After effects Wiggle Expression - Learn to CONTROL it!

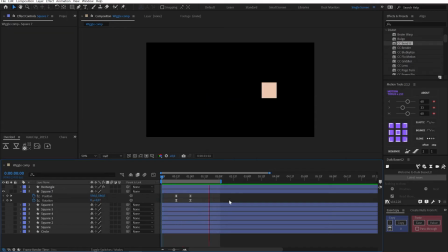4:03 So here we have a simple animation, just a cube moving from the left to the right with some position and rotation animation. So let's add some anticipation to this. So if I come slightly back, drop in the same keyframes, and then if I come to my initial keyframe,
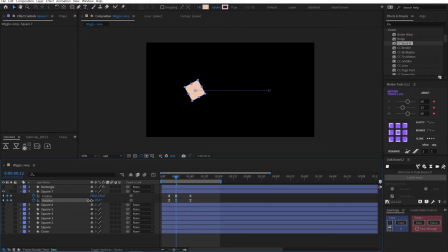4:20 add some rotational animation in the opposite direction of the following rotation, and do the same with the position. So I'm going to pull it further back. Just going to make sure that this is keying correctly.
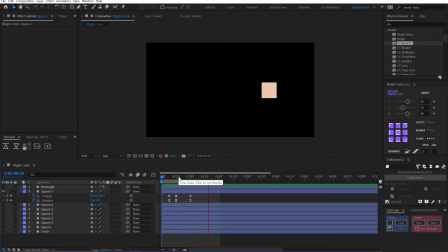4:35 So you can see what that does. That extra bit of work, that extra bit of animation adds so much life and so much character to our cube. And that's the power of anticipation. So let's actually bring this back to our wiggle expression.
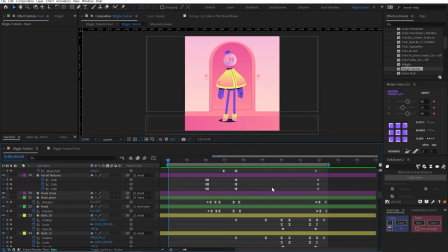4:50 As promised, we're now going to look at the wiggle expression in context of an actual animation. So here's an animation I created. Okay, so what I want to do is at this point in the animation when there's a lot of action, a lot of drama, I want to add the wiggle expression to the character's head and to the balls inside of his head
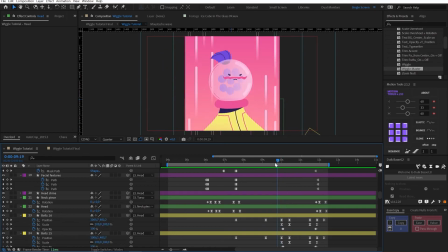5:23 to really sell this part of the animation, to really add a lot of force, to anticipate it basically. So I could come in and I could add the wiggle expression to all these different position properties for every individual ball,
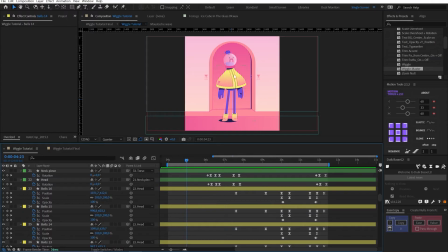5:38 but that would create wiggle at this point in the animation and at this point in the animation, all in places where I don't want the balls inside his head to be wiggling. So how do we do this? How do we control the wiggle expression?
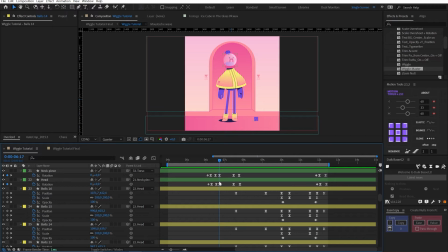5:53 Well, I'm going to show you. And I've actually created a short tutorial on this exact topic, which you can see is linked on the top right of this video. So you can have a look at that as well. But obviously I'm also going to go over it now.
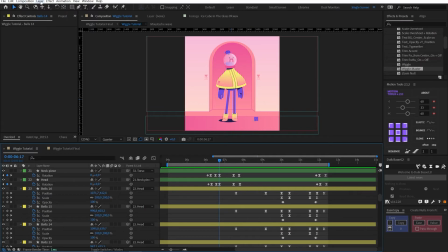6:08 So the first thing that we need to do is go up to Layer, New, Null Object. I'm going to hit Control X to cut that null object. I'm going to come down to my bold layers, hit Control V to just paste it above.
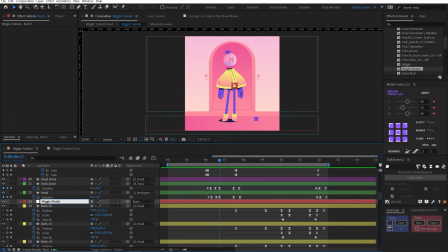6:25 I'm going to give this layer a name. I'm going to call it Wiggle Master, because that sounds dope. And the way that we control a wiggle expression is using an effect called a slider.
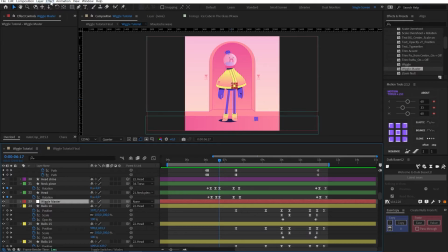6:39 So if I click on my Wiggle Master, come up to Effect, come up to Expression Controls, come up to Slider, drop in a slider, we now have this animatable property. I'm going to call this Freak for frequency, then I'm going to duplicate that,
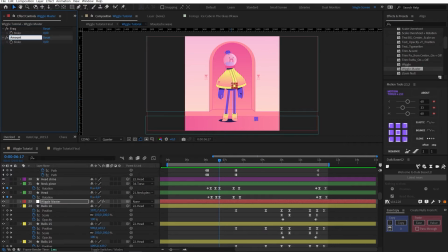6:57 and I'm going to call this Amount, and that's for the amplitude in our wiggle expression. What we can do next is click on our wiggle expression, hit this little lock button on this panel, and that'll keep that information there when I click on my balls layer.
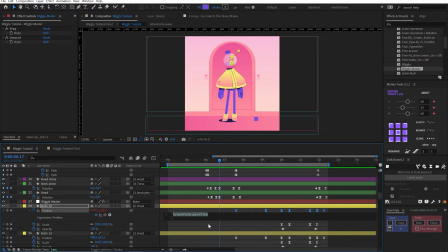7:16 Then I will alt-click on position, my balls layer, and I'm going to type in freak, for frequency of course, equals. Then I'm going to grab this little tool here, which is called the pick whip, and I'm going to click and drag that up to this frequency slider.
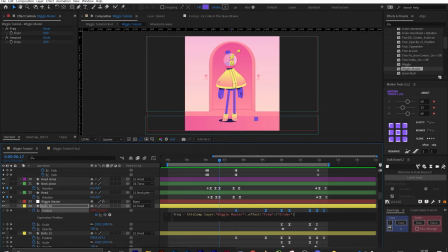7:33 And when I let go of the mouse click, you can see it just adds this code, which links this slider in this expression. So if I drop in my semicolon, hit enter, type in amount equals,
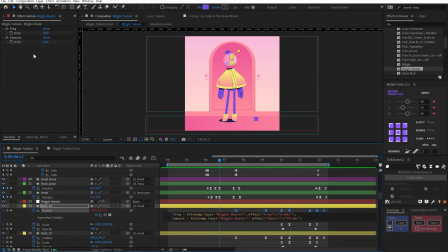7:48 do the same with my amount slider, drop in our semicolon. I can now add in the wiggle expression. So if I type in wiggle, now instead of typing in numbers here, I'm actually going to link to my two sliders.
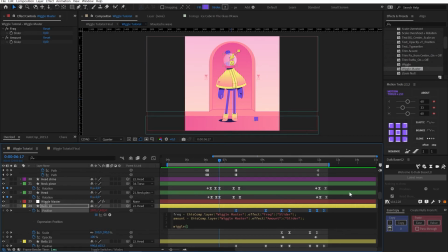8:06 So for the frequency, I'm just gonna type freak, comma, amount.